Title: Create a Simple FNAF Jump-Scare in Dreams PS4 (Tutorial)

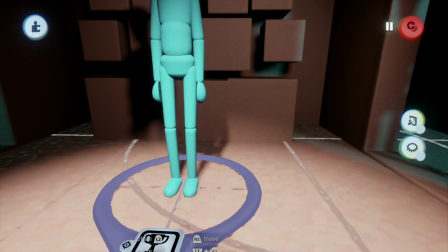We're also going to want to go into our puppet.
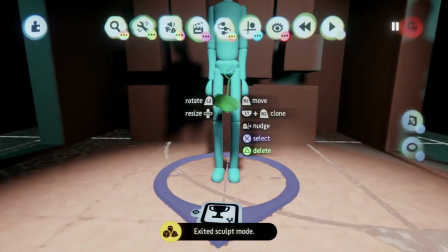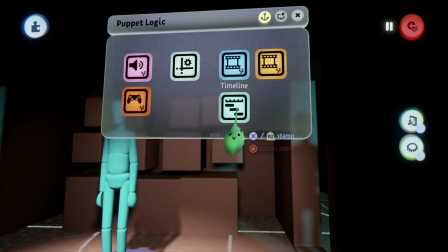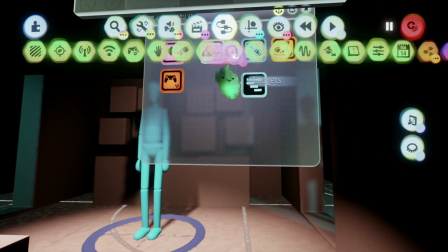Stamp out a timeline.
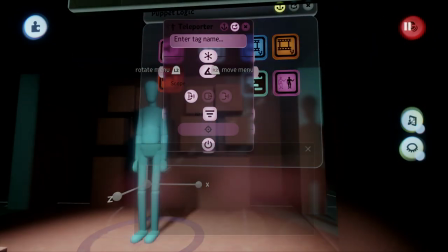Stamp out a teleporter, label JP, of course.
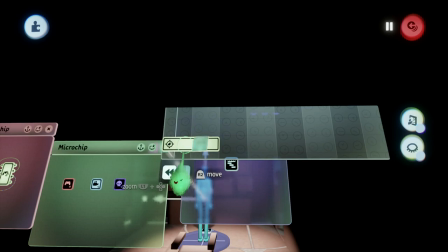Now there is a large reliance on having this thing oriented properly.
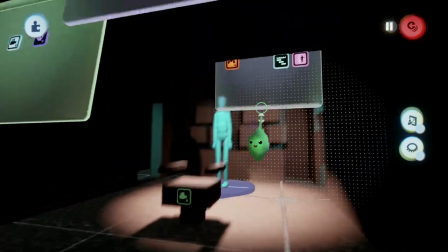You want Z facing forward. Make sure that Z is facing forward on the teleporter as well.
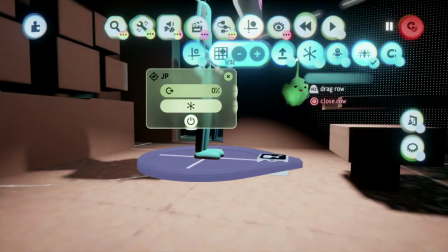We also kind of don't want people to realize that the creature is,
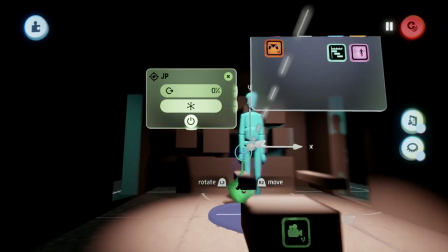you know, coming, floating towards us or whatever, so
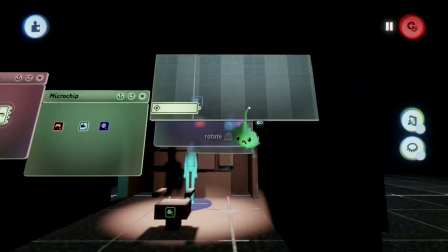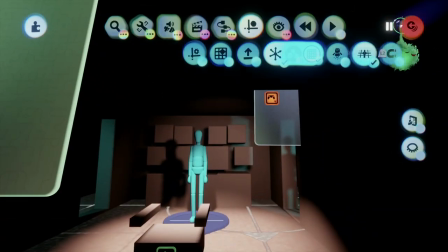let's take a look at something else. Lighting is another key factor.
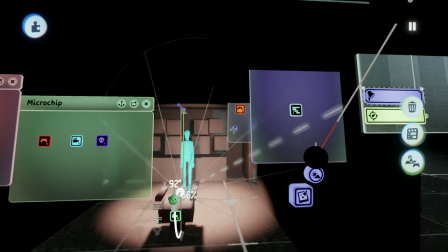We're going to have a forward, you know, maybe just slightly below the puppet lighting.
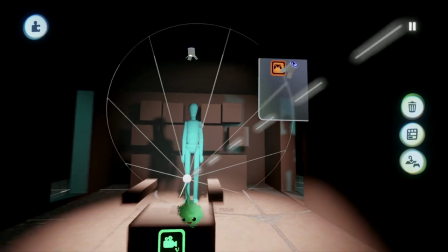Doesn't expose much of the level, mostly just for the puppet when it gets close.
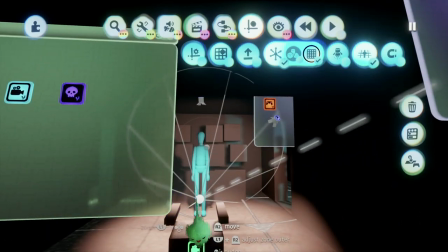Pull it back just a little bit.
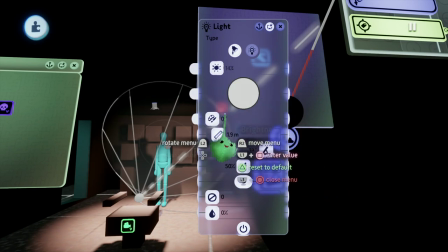Narrower beam, I think, would help. Well, maybe a wide beam is good.
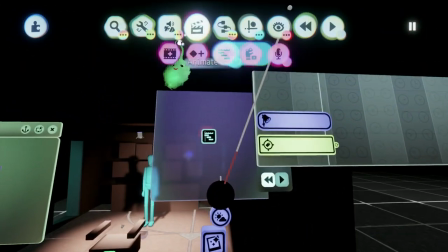That should do nicely, and we are also going to have an action recorder set to keyframe mode.
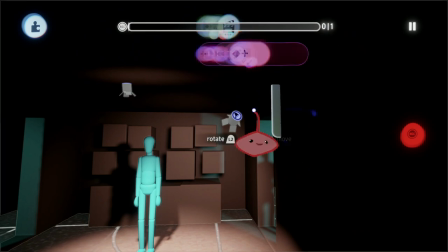And all it's going to do is turn out the lights for a little spooky mood.
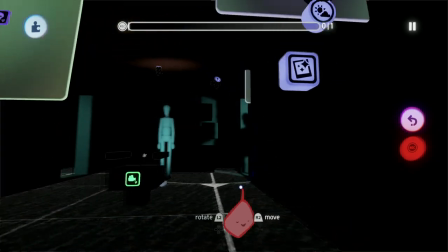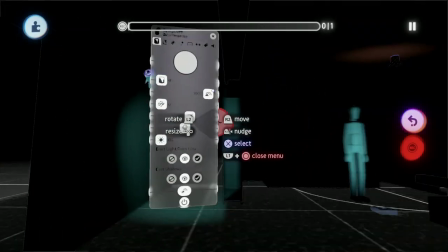Turning them all out probably would add to the effect greatly. It doesn't make any sense, really, but, you know, that's how they do it.
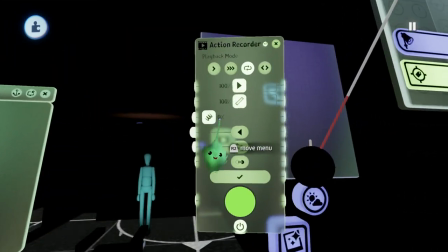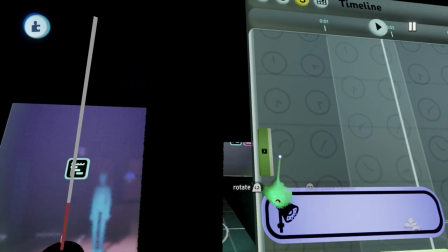The illusion is created in this manner.
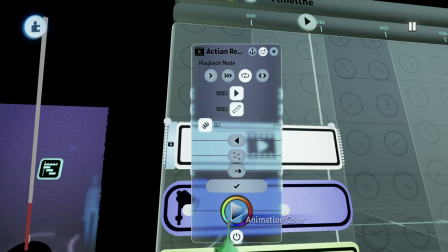We're probably going to use this chip for more than just turning out the lights, but for now, that's what we're doing.
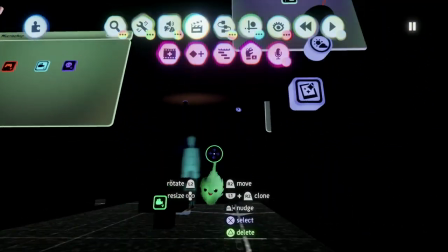All right, let's go to the puppet.
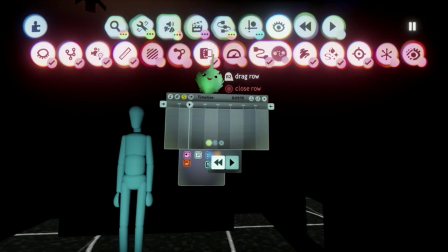Helps to have X-ray mode in case you need to see through walls.
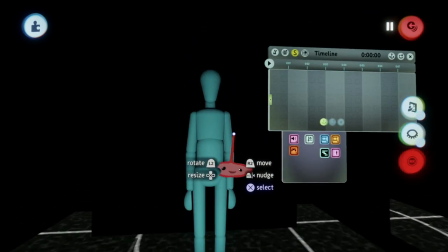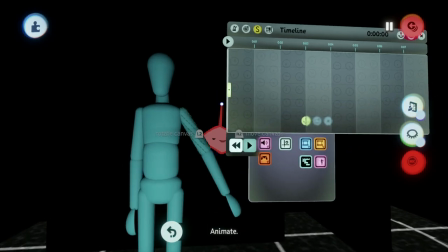One thing you could do, since he's basically going to be, you know, coming at you,
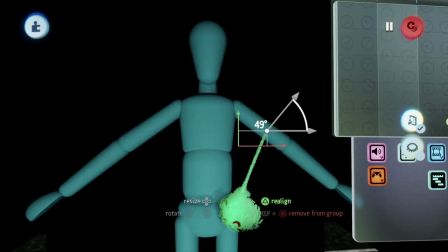you might as well make his basic pose something, you know, some variation of that.
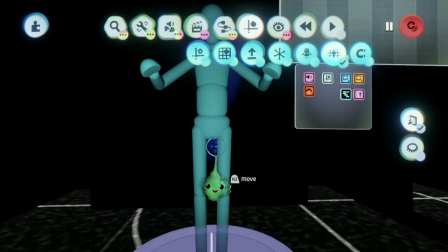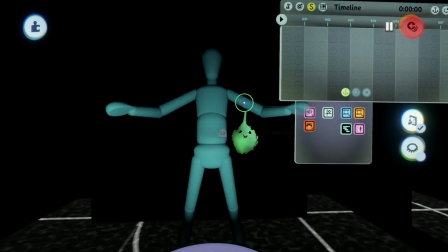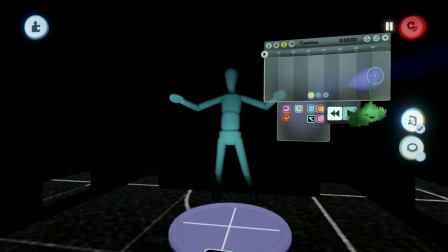I'd make it like that. That's pretty spooky.
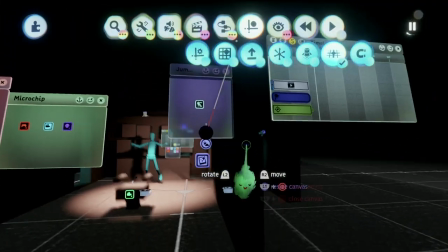Well, I wouldn't consider it that spooky, but, you know, to each their own.
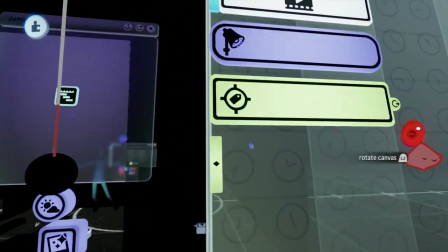I think the concept of jump scares is just a little bit played out and
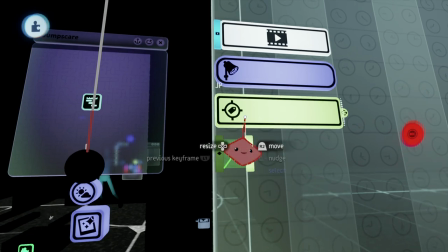a tiny bit phony, but let's use these keyframes. What they're going to do is they're going to move this thing forward.
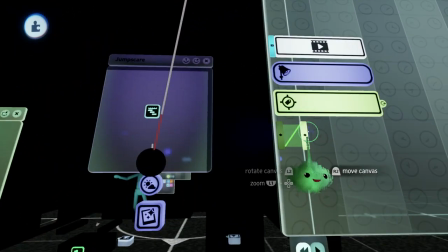Like so. And we're going to have it stationary so that we have a good idea of, you know, the camera angle involved.
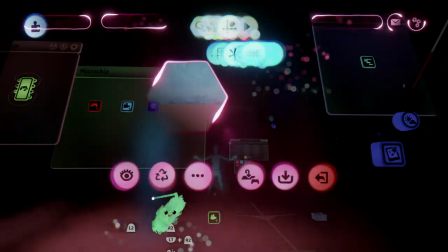We may not have to switch cameras, but occasionally if you want to do more, like...
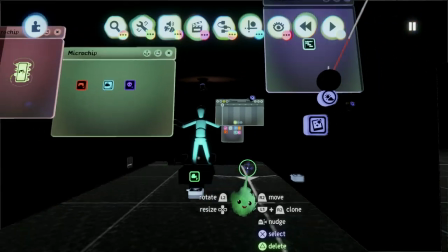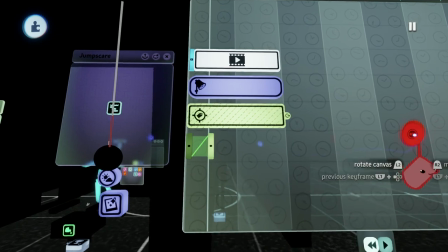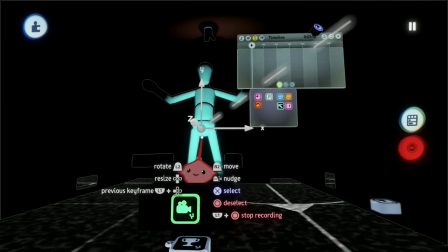I think I'm also going to bring it in close so that it kind of, like...